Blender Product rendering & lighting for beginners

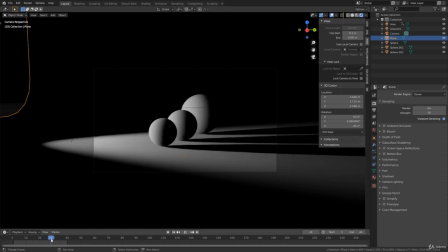3212s
So around here, I actually just
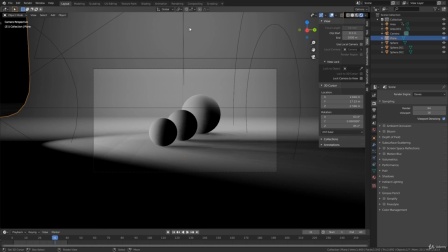3216s
brightened up the background to create also a separation between that and the ball itself. So you can see that there are multiple techniques to actually make the separation between models a little bit more pleasing.
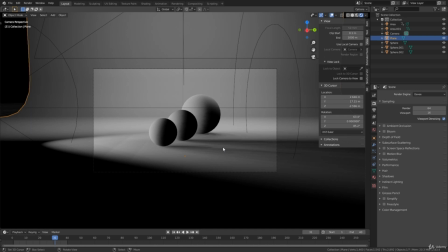3229s
Plus, you can change multiple things to create also a separation between the subject and the background, right? So lighting has to do a lot with this. If you change the position of your light, we can already create more depth and separation between models.
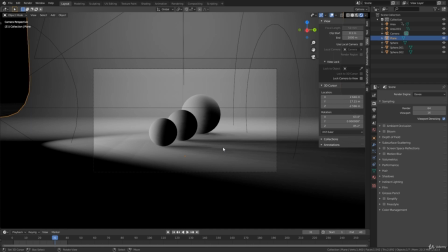3245s
And you could lighten up your background or change the background to another color to actually separate it from the models themselves.
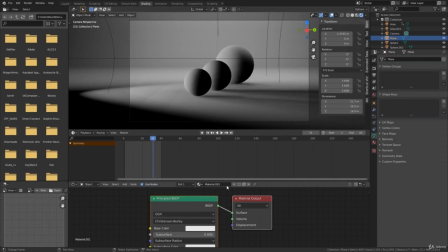3254s
Because if I select the studio back here, just create a new material and make it red,
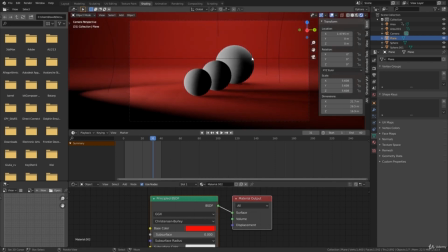3259s
you can see that there is obviously now a huge difference between that and these, right? So that also creates separation. So now you've learned some cool techniques to create some separation between objects and the background.
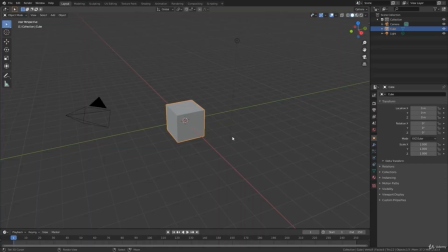3272s
In this section, I want to explain to you guys the whole workflow from putting the camera in the right way to finishing all the way to a nice render. I don't think this is talked about enough, and that is why, of course, we are doing it here.
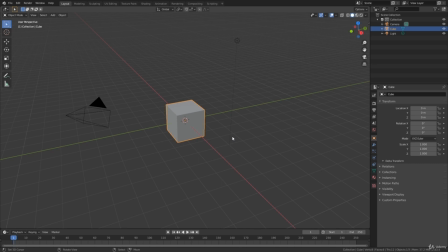3287s
It is quite simple, and the nice thing about this part of the section is that you guys can actually start working with me. I know before this there was a lot of just listening to me, just rambling about blah blah blah, but now all of the knowledge that you've gained before will be used in this practice,
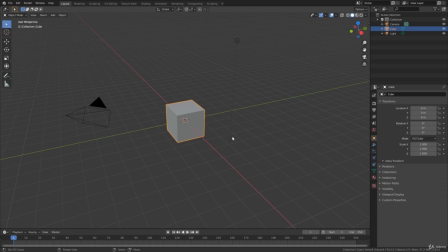3305s
and all of the practices after this will also have this workflow in mind. So the first thing that I like to do is make actually a different collection for my studio,
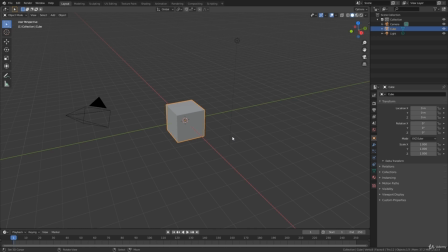3318s
which include the camera, lights, and the studio, the background, let's say, and the studio. So right click, new collection, just rename it
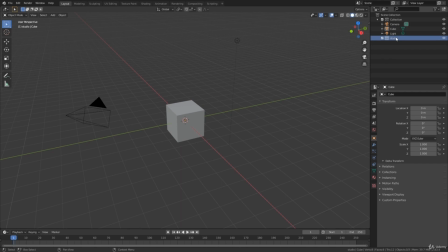3333s
to studio. So if you start up Blender, you can see that you already have a light and a camera. I put these two in my studio section. Why do I do this? Well, to be honest, sometimes the studio gets a bit full, and if you want to edit something in your model,
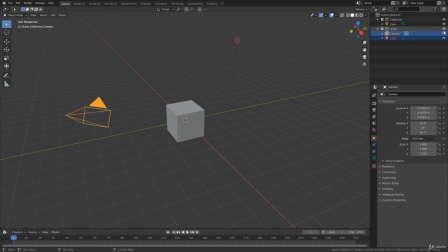3350s
you can just hide the whole collection instead of having to turn off every single part of it. It's just very handy, it's easy, and I am 100% sure that you guys should use this. So, in the next section, we're going to talk about the camera. If you click on 0, you're actually in your camera view.
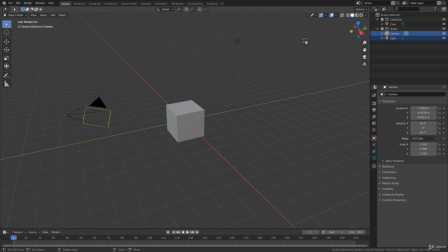3369s
So, you guys can already do this, and I will see you guys in the next part.
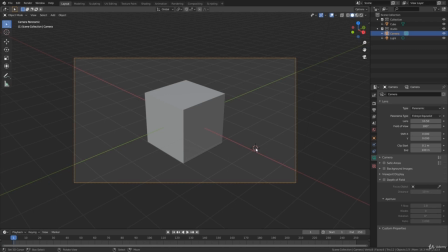3376s
Let's talk about the camera. So as you already know, when you click 0, you can go in or out your camera view.
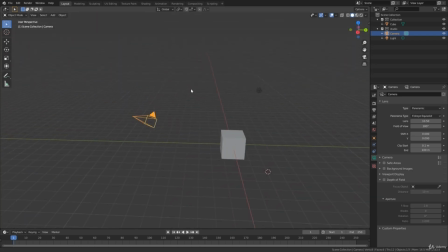3382s
But how do we actually move our camera around? Well, you can just select the camera if you want to, and you can move it around with G. You can also go up here and actually change the location, rotation, or scale manually.
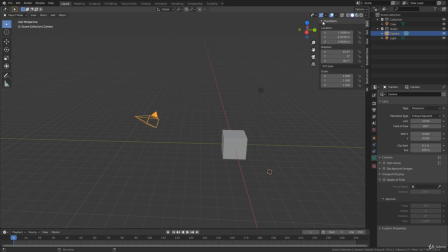3399s
But one of the best ways I know and I like to use is click on 0,
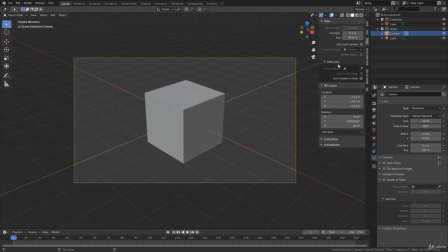3404s
go into view, and put on lock camera to view. So now this line is here dotted. So what does this dotted line mean?
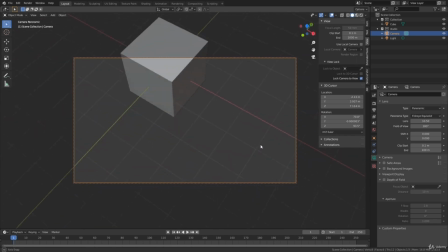3416s
Well, if we now just move around, you can see that our camera actually moves with our view.
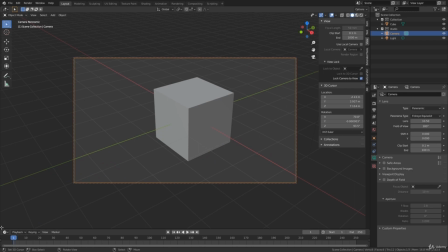3422s
So I can show you like this as well.
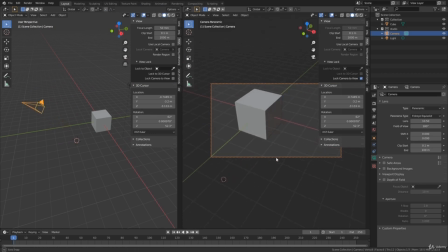3426s
If we look here at the camera, and I'm gonna move it around in this scene, you can see that the camera just moves with us, right, with the view.
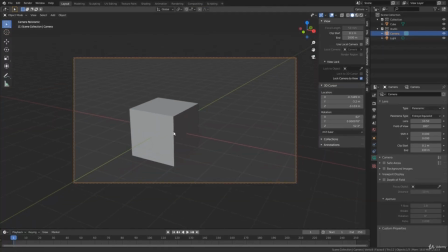3435s
Very, very cool. So that is my favorite way to actually move my camera around.
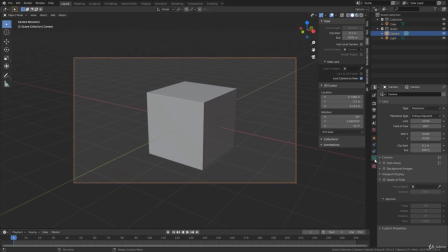3441s
If you select your camera, you can go into the object data properties of the camera. And when putting down your camera, you obviously also want to know the composition of your camera, right? So here in the viewport display, you can actually put on some composition guides if you want to.